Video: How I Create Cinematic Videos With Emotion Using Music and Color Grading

Listening to what parts of the song really resonate with the mood within the shots,
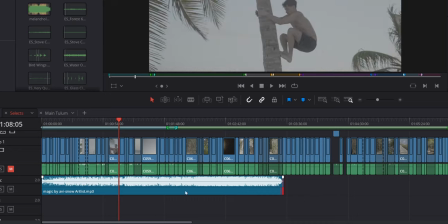(8:08)
a little trick that I've found to aid in this process and kind of speed things up is to just lay the song underneath
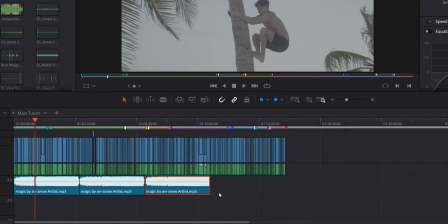(8:13)
all of your selects and then duplicate it as many times as you need and just
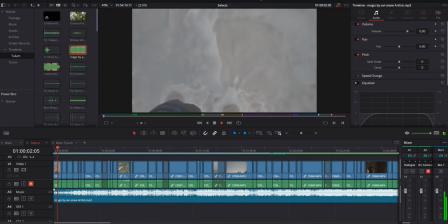(8:18)
simply watch everything through and you'll begin to find certain shots that connect with parts of the song. I also broke up the song a little bit and kind of mixed certain sections around to better fit the duration of the video that I wanted. Once I had a good grasp on everything, I was able to begin piecing together a rough cut.
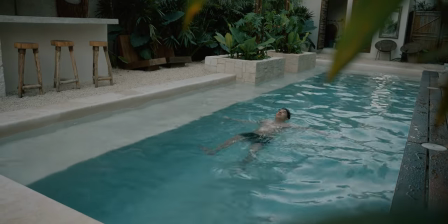(8:36)
Color, in my opinion, is one of the best ways to convey an emotion through video.
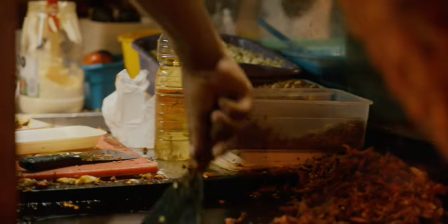(8:42)
And while sound also plays a huge role here, we can really do a lot on the color grading front to totally change the impact and feeling of our footage.
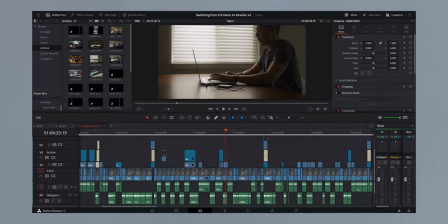(8:51)
As many of you know, I've now switched fully over to DaVinci Resolve, so color grading this project was a ton of fun, especially as it was the first project that I've shot kind of fully on my Sony A7S III. But just because we shot an S-Log3 in 10-bit doesn't mean that we need to go overboard on the color grading. As I said before, the colors in Tulum were naturally very vibrant and bold, so there were a lot of very beautiful tones to work with in the footage.
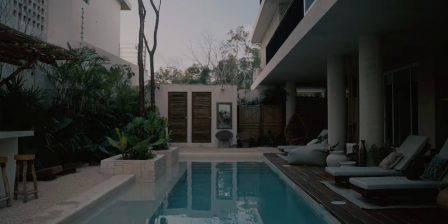(9:19)
So I wanted to create a really organic and natural feeling look, really play on the colors that were in the environment,
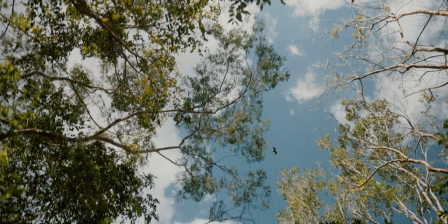(9:27)
emphasizing on the greens and the blues that were so,
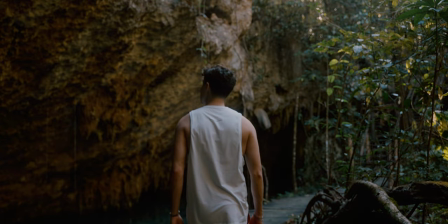(9:30)
so present there with a subtle touch of that muted film sort of feel. bringing down the overall white point and allowing the
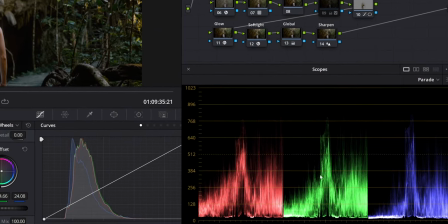(9:38)
image to sit a little bit lower in the scopes helps to give the highlights room to breathe and really helps keep everything feeling a bit more moody without being like too over the top like travel vibes if you know what i mean it's definitely a stylistic thing but for the soundtrack and the
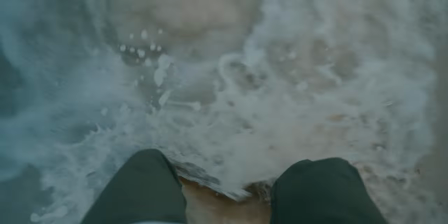(9:55)
pacing that i created i think it fit really nicely it can be super tempting to really push the hell out of the colors in our videos especially when we shoot in log or even raw like ah we have all this data we gotta use it but in reality when it comes to color taking the time to create refined mature looks with natural colors
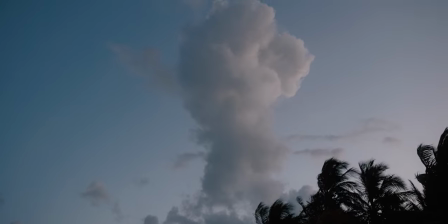(10:14)
can really go a long way creating this piece in a lot of ways was incredibly important
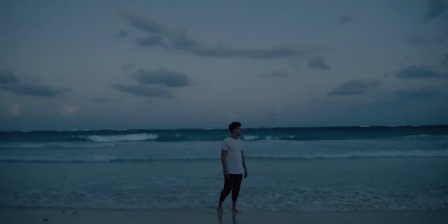(10:19)
to me stepping out of my comfort zone initially and shooting with no structure was
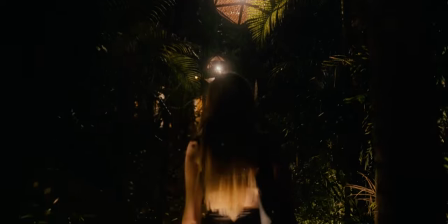(10:23)
incredibly freeing and really really therapeutic i was able to create emotion in this video without many of those predetermined components by simply relying on sound and color in the long run. And I hope shooting with this concept in mind can be freeing for you too. So if you have the creative freedom or you need a creative push, let sound and color guide you instead of a plan. I think you'll be surprised with what kinds of things you can come up with if you try this for yourself.